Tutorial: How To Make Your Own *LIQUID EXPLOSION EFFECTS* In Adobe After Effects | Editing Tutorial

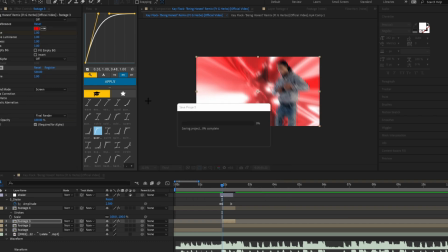[3:23]
but it's gonna look red anyway because next thing we're gonna add is any sort of glow you'd like really I use deep glow I'll also have a link to
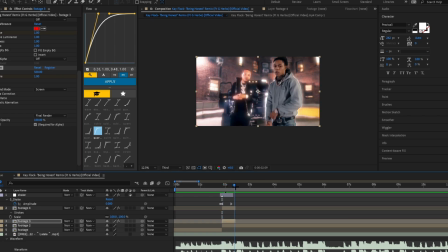[3:30]
that in the description it's my favorite glow it's the most useful glow in my opinion it's got all sorts of customizable features it just
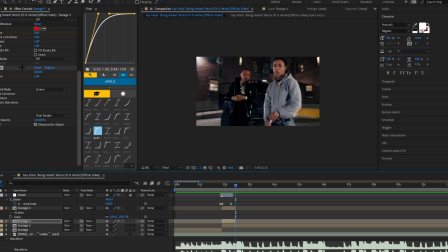[3:38]
looks the best it's really smooth and I'm just gonna use default settings here just keyframe it from one at the beginning over to zero and I should
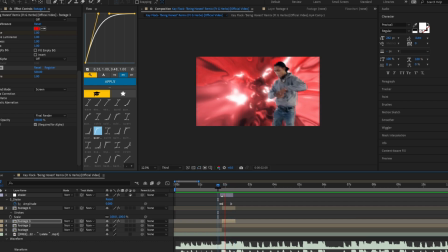[3:49]
have a liquid explosion now
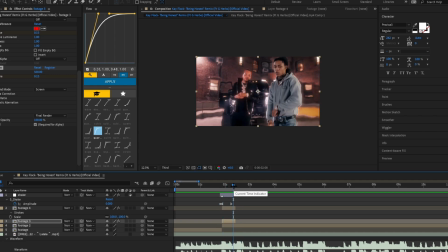[3:54]
this isn't the limit of what you can do right now I just showed you the very basic liquid explosion most basic you can get right bread and butter these four effects and now I'm going to show you guys how you can twist it up that so you start with
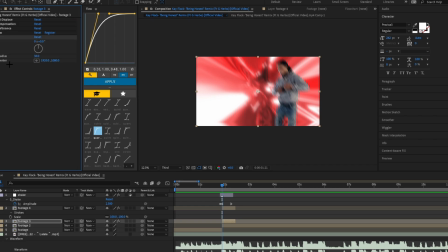[4:08]
these four effects so you know one add another so in effect after effects twirl or you're going to take a human to put in between optics compensation and turbulent displace set this to around 200 right here you want to
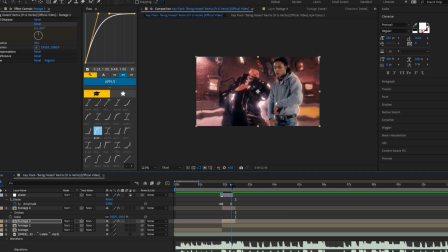[4:24]
keyframe it and bring it to the end now it should look similar like this right that's pretty sick it's like a like a warp tunnel kind of thing and in order to get rid of this like odd looking kind of like
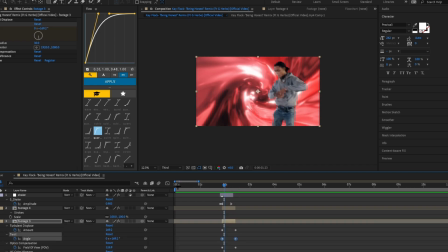[4:43]
twisty thing at the end you don't want to go into the graph for it okay click on the click on this line after selecting a few frames click on this thing just make it look something like this
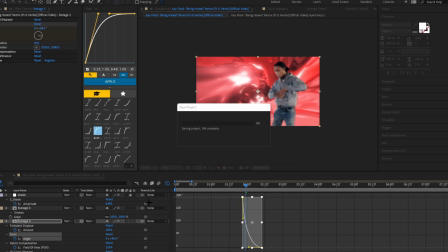[4:56]
so it like goes into the end faster all right now it should
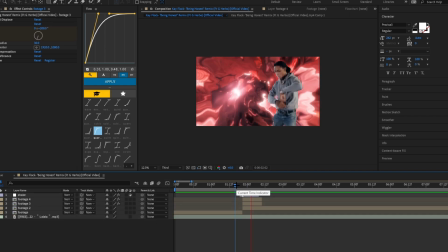[5:01]
look a bit better all
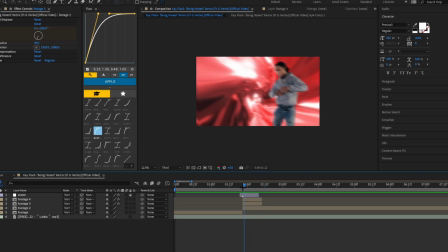[5:08]
right that looks pretty clean right another thing you can do you
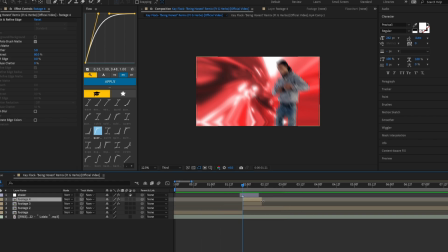[5:13]
can add any sort of hue effect you want to the liquid explosion I'm going to use yeah again sapphire plug-in you separate just keyframe
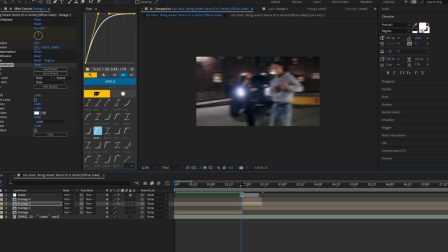[5:23]
the hue bring it to the end and bring it all the way around for a rainbow
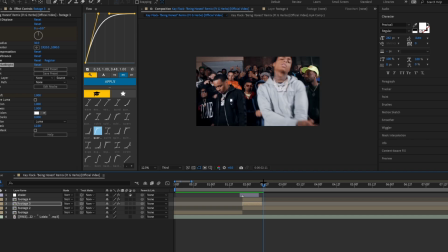[5:28]
effect you can see that makes it look pretty clean as well it may depend on your clip whatever look you're going for but
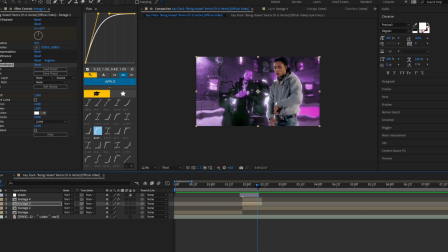[5:37]
I think rainbow liquid explosions are pretty cool just add a nice trippy touch to it and yeah you can do it with or without it right any of this is
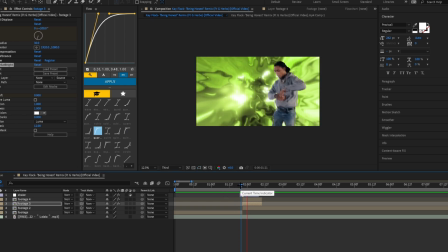[5:49]
customizable you can also do it without the twirl that's the kind of look you're going for another way you can replace twirl so with yet another sapphire thing s underscore world puddle right
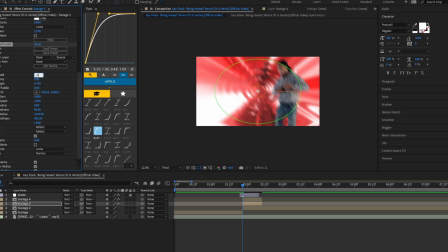[6:04]
pretty sick effect I'm gonna make this negative 0.1 frequency should be around to relative height one ish phase speed around 3.5 outer radius like 2000
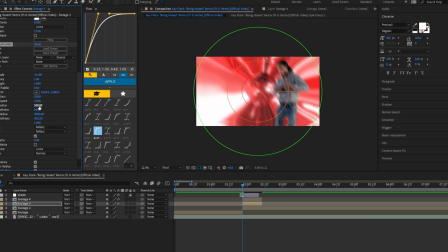[6:20]
ish in the radius 500 in the softness can be around 400 right these kind of settings so maybe that would raise a bit more and should have this kind of look where
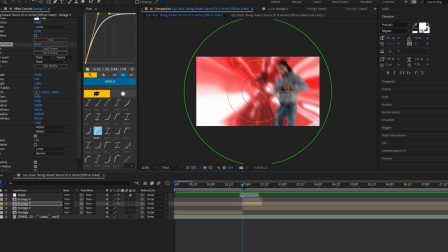[6:35]
it's like a like a puddle a drop of water right so you can keyframe
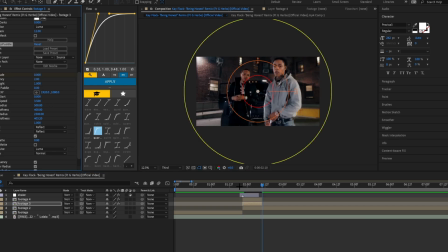[6:40]
the amplitude and just bring it here to the end now it could look something like this
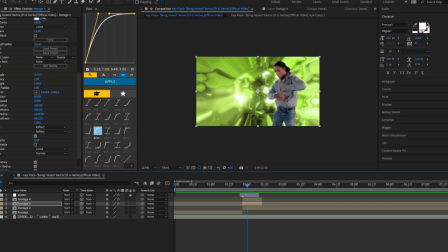[6:49]
so it really looks like it's like punching screen could also have it under optics compensation that's the kind of look we're going for